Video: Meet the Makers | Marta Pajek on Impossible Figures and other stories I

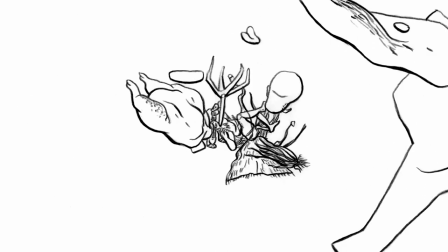2s
Animated film happened to be this genre which can combine all my interests. It combines art and fine art and graphic painting.
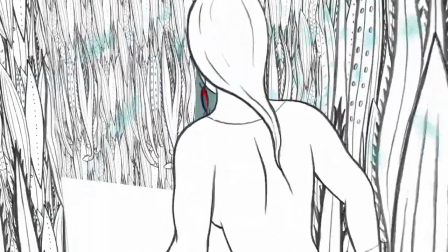13s
When I was discovering animated film for myself, I was practicing contemporary dance.
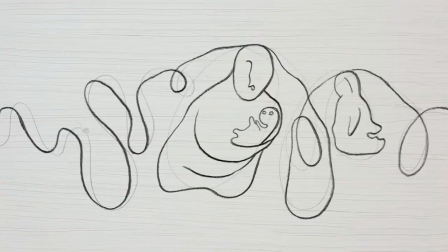21s
Dance brought this factor of time, brought rhythm, brought movement.
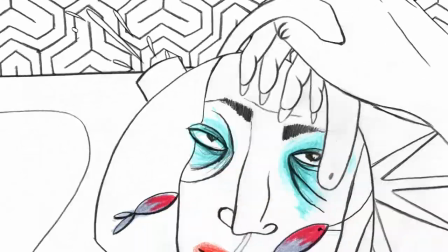27s
It's the key to a very intimate relation with the audience.
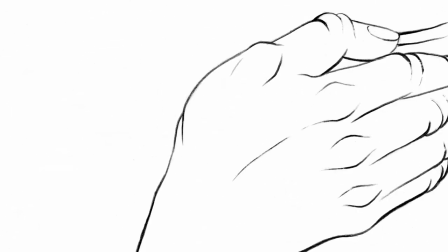34s
We all have bodies. If you create a movement which feels sensual,
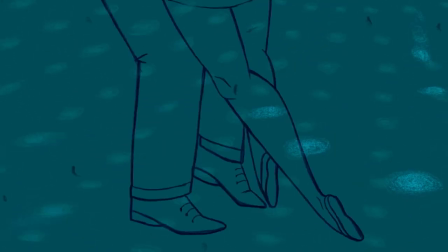42s
visceral, it communicates on a very intimate, personal level. I think it's really beautiful. I'm Marta Payek. I am the director of Impossible Figures and Other Stories. the animated film triptych. This concept of this impossible figure, this idea of a figure which can be drawn, but it cannot be built. Looking at such a figure is frustrating. Being in a situation where you are looking for a solution, for something simple, for something that should work.
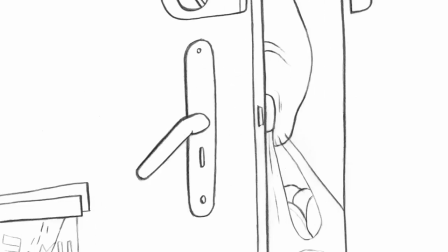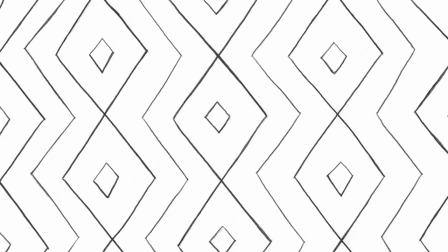87s
But the more you go, the more paradoxes you find. So I wanted to tell three stories which would tell about such situations. I felt that I would like to tell a story that would go beyond the short film format, but in a longer format it's simply too tiring.
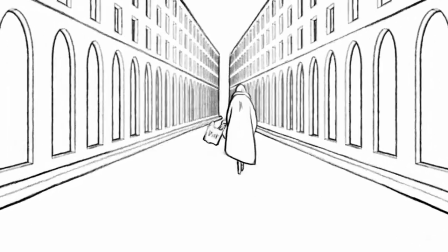116s
In a short film format, it's still, let's say, bearable.
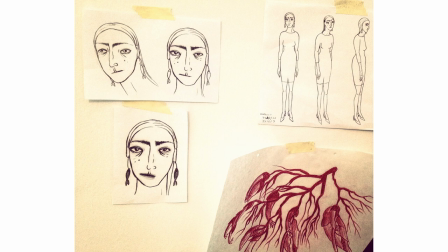126s
Much of my inspiration was, for example,
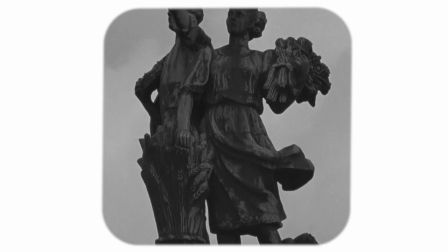130s
coming from Soviet and Nazi sculpture or representation of the body,
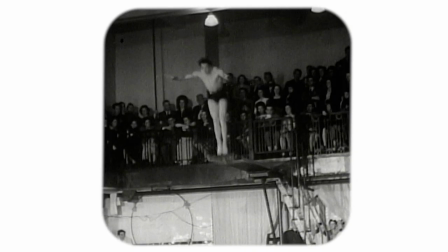136s
of the fit, muscular body, monuments, the social realist monuments.
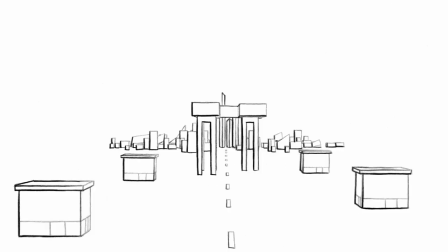143s
Since when part one was made, we were in a different world that we are living now, at least in my part of the world.
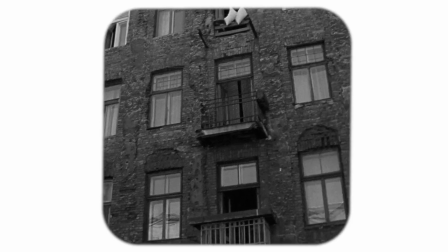152s
I guess it's going cyclically everywhere all the time.
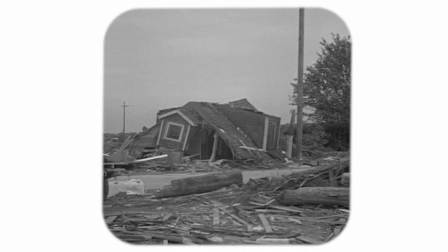156s
The fear of what will happen and where we're heading, a general feeling of helplessness, of frustration,
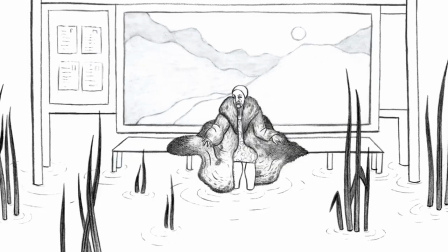165s
things in the world going in a very bad direction.
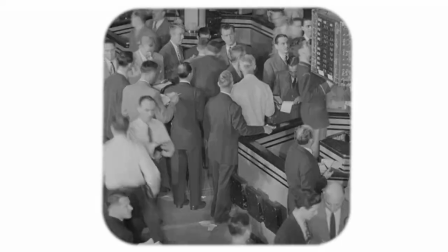171s
history repeating, and the powerlessness of an individual.
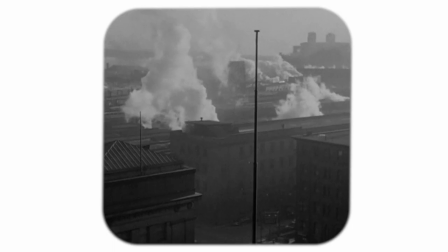177s
We don't have that much influence to change everything, but we can take a different point of view.
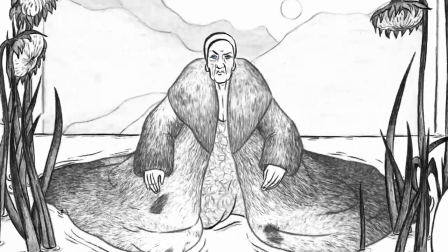185s
The old woman in the end, there's not much she can do, yet she does, she sings. That was important for me to finish this film, which is a rather dark vision with her gesture, doing what she can.
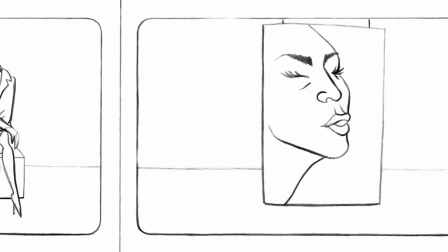208s
The minimalist style was a result of wanting
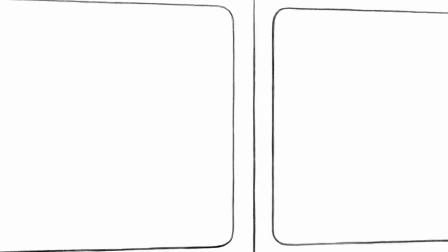214s
to leave a lot of space for the audience to fill the blanks.
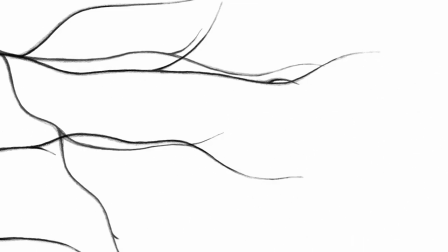220s
If it's just a line, it can be a horizon, it can be a thread, it can be or many, many, many things.
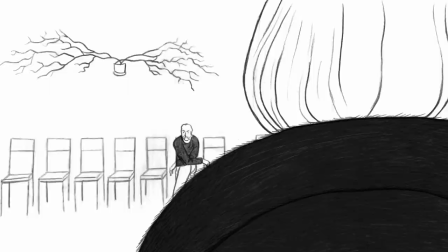231s
The way I think about structuring writing a story is I think about it like a vessel.
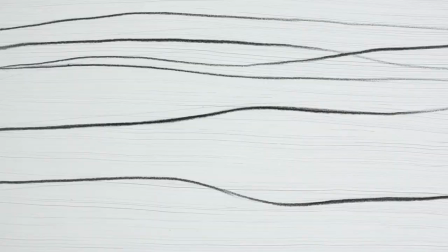241s
I'm constructing this structure, this vessel.